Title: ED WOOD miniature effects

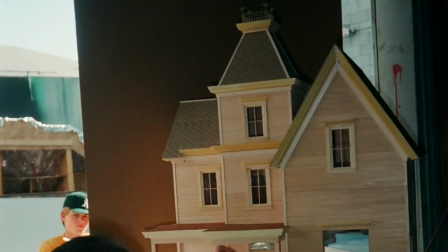So I said well okay I'll do the same thing I'll build a 12 scale version of this house we use dollhouse parts and things like this with dollhouse shingles and dollhouse windows and all this kind of stuff but Paul Bowington you know he was kind of like on the fringes of the of the the mainstream visual effects business but I felt like this you know this thing had to look great and I knew it had to look great and this was a big shot for Paul so made the argument
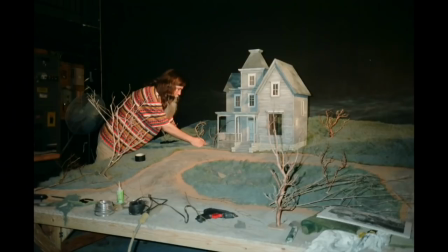that we should bring in one of my friends from BOSS to build that house. And so that's ultimately what we did. We got Kento Gebo to come in and build this house for us.
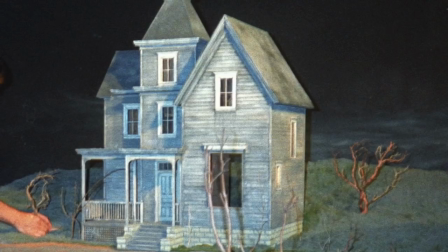And he did an amazing job on it. It's a beautiful piece. Little motion control windows that would open when the camera came up close and things like this.
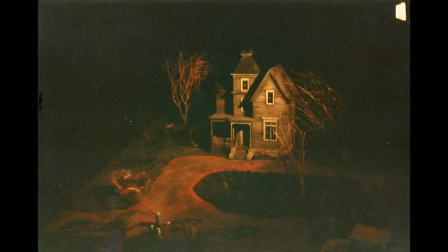So that was the main, you know, kind of kickoff. And I remember we spent a lot of time on that tree, making sure the tree in the front, which is all manzanita branches and kind of glued together and painted and whatever and we spent a lot of time on that with with the production designer trying to really kind of nail Tim Burton's aesthetic which is a very specific kind of tree which we now kind of I think looking back on it we know what that is but at the time it wasn't
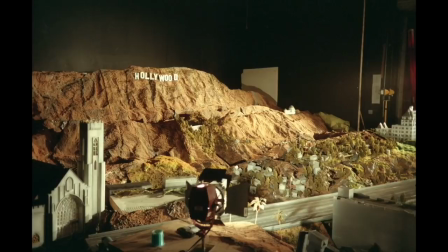quite as obvious to me and then we turned our attention to the big Hollywood miniature so it was tricky right because I had never I'd worked on a bunch of stuff with people but I'd never really set something up from scratch you
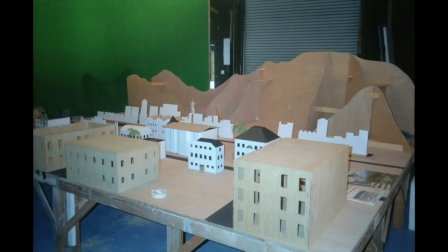know as the lead on this project I was sort of confounded initially with how to plan it.
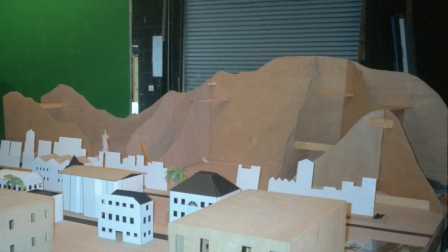We had to find a scale that would work for this thing and basically what we ended up doing was a forced perspective model so the mountains were not that big and then we started with kind of like HO scale cars and small little stuff on the freeway and then worked our way back
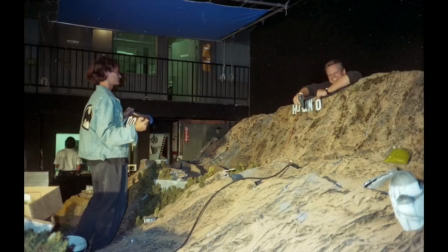towards I believe it was 48th scale I think at the front end of the model. It was all designed around the camera move that we had figured out for how to do this. I remember Burton wanted the thing to look kind of funky like he wanted it to look like he wanted bumps in the motion control move and all that kind of stuff and we we were just like yeah we're not not doing that but you know the scale itself kind of lent an air
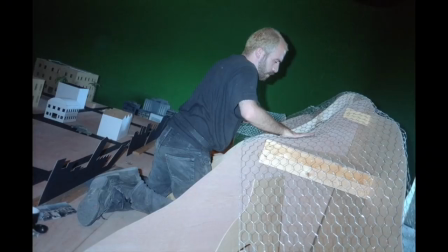of funkiness to the whole thing so it was kind of what he was looking for I think in building it you know we had to start with the mountains and I think the way you would typically build mountains like that at that time was a wood form with chicken wire on it and
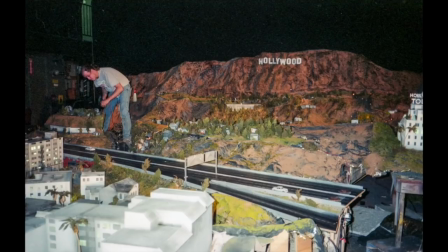then you'd spray foam it carve the foam and uh and then paint it and stuff like that and and we we couldn't afford the we couldn't afford the foam i mean i think that because our budget had been really kind of constrained i mean um by the bidding process we we basically we were like well we can't afford the foam and so paul paul was like well i you know why don't you use um aluminum foil and just paint it
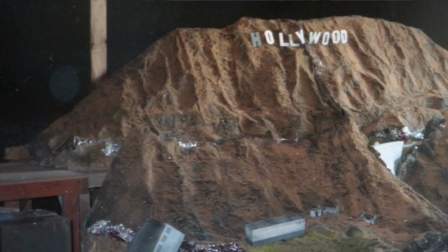and so we just crinkled up we did the the wood form and the chicken wire and then we just basically crinkled up aluminum foil and
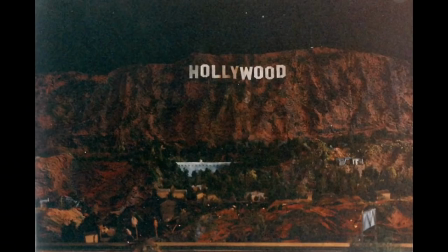we put it all over the chicken wire with spray adhesive and painted it. It actually looked all right. I mean it didn't hold up very well over time but you know it just had to work for this one shot so it was sort of okay. And then we had the freeway which you know had little cars on monofilament on the stepper motors just simple kind of simple tricks to kind of give some movement to things.
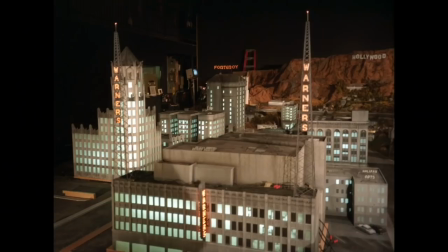Lots of like Christmas lights. We were just using Christmas lights for background city lights and stuff like this. And then once you get down into the street, then we, you know, now we're dealing with proper buildings and things like this.
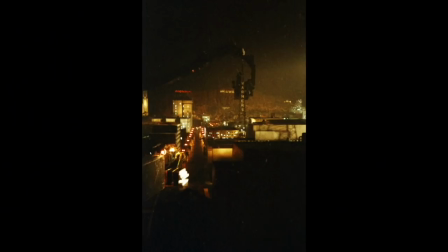But we really wanted to focus on the iconic buildings that you would remember because we didn't want to spend a lot of time, you know, on other buildings.
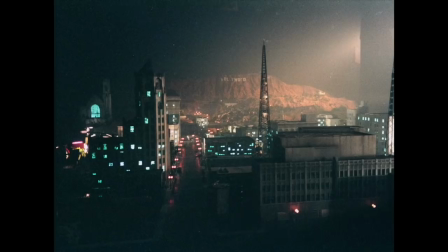Kind of in your mind's eye remembrance of what Hollywood might be. I did a ton of research on Hollywood at that period of time. But ultimately, it was like it had to cram into this set that was fairly small.